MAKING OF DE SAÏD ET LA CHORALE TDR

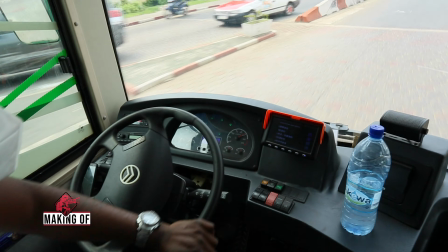[9:10]
Sur le Sissiba.
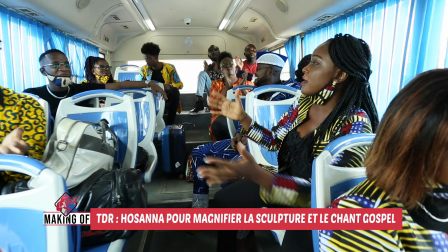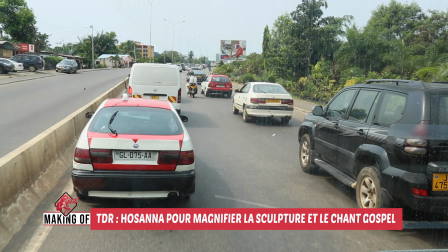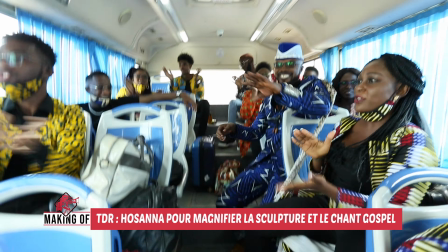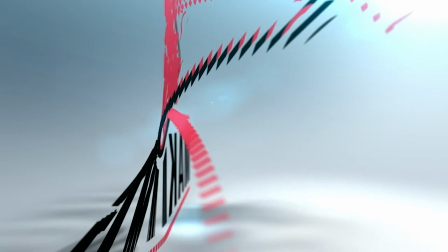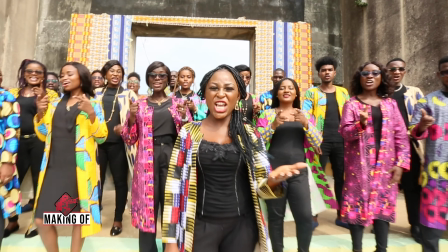[9:32]
Regardez Making of sur Gabon Première.
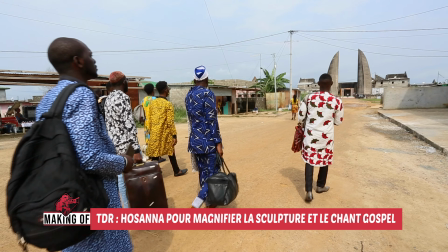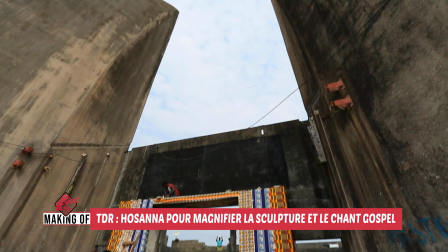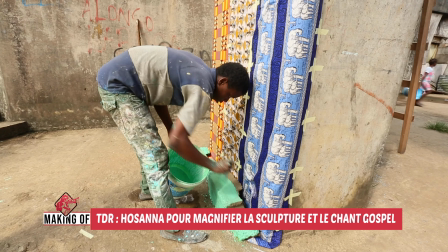[9:49]
Deuxième site choisi pour rester dans la thématique du chant qui donne le pouvoir à une forte actualité teinte de culture. On choisit le décor à fonction de la vision du clip d'abord et voilà et de là pour faire ressortir la beauté hein,
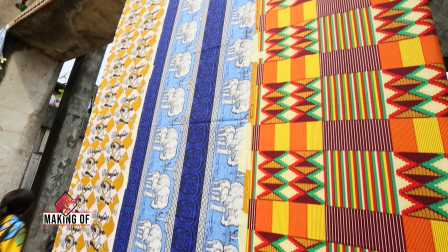[10:07]
du clip et face au niveau aussi de cœur. Bon l'habillement, tu vois, on choisit en fonction du
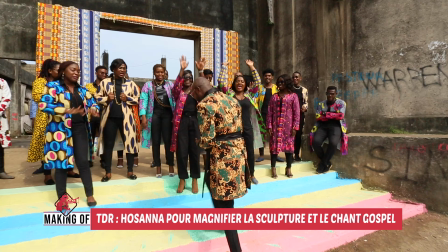[10:14]
décor et là ça en fait ça donne un décor assez spécial en fait.
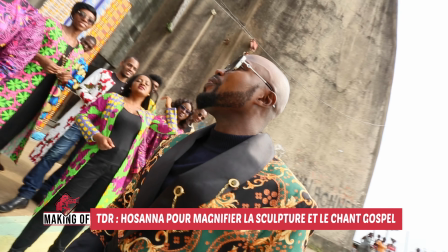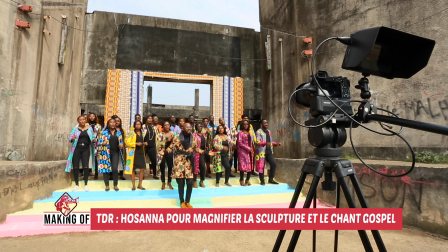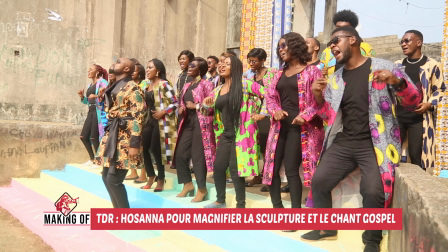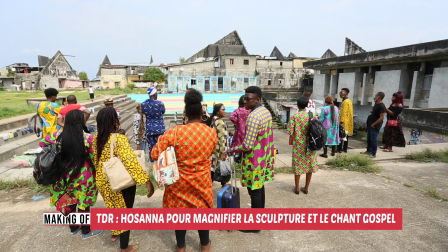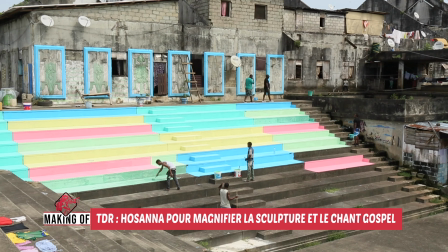[11:11]
Les coups de pinceau qui rafraîchissent les marches du Sissiba doivent impacter le reflet lumineux que veut émettre l'équipe de production. On veut des couleurs assez vives, assez éclatantes pour donner un cachet assez agréable à la vidéo. On aura un groupe de choristes là sur les marches avec le côté assez coloré, agréable à voir. Donc on aura un clip assez lumineux, quoi.
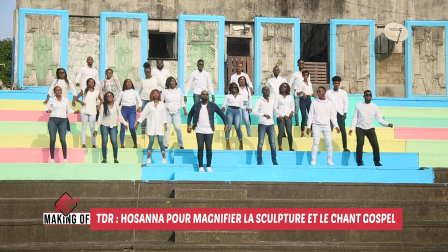[11:39]
Comme témoin et suscité des vocations, rien n'arrête cette gamine.
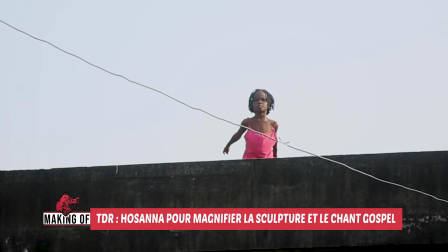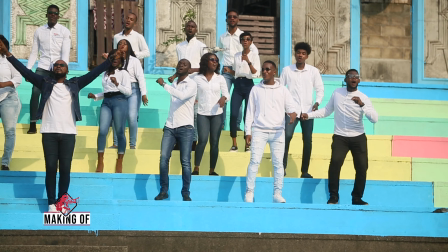[11:53]
Dans la joie et la gaieté, TDR pose pour une nouvelle série.
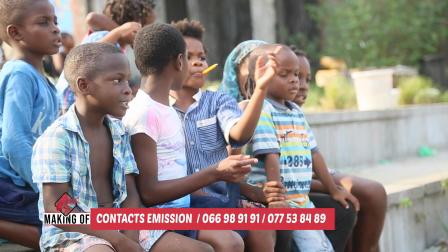[11:58]
Le tout sous le regard admiratif des tout-petits venus assister à cette séance.
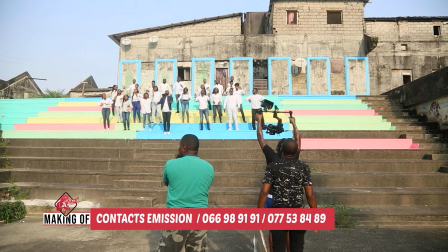[12:05] Alléluia.
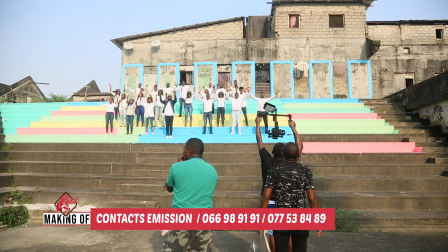C'était très enrichissant, nous sommes là depuis le matin. C'était beaucoup d'ambiance, beaucoup de stress, beaucoup de professionnalisme également, mais sinon c'était bien.
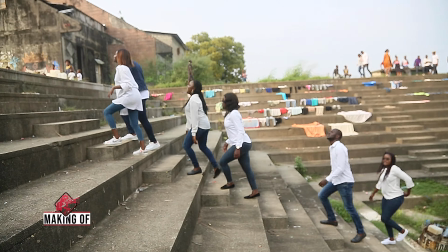[12:27]
Hosanna, chantée pour la gloire de Dieu, est le symbole parfait de l'identité spirituelle que TDR s'offre en ce début d'année 2021.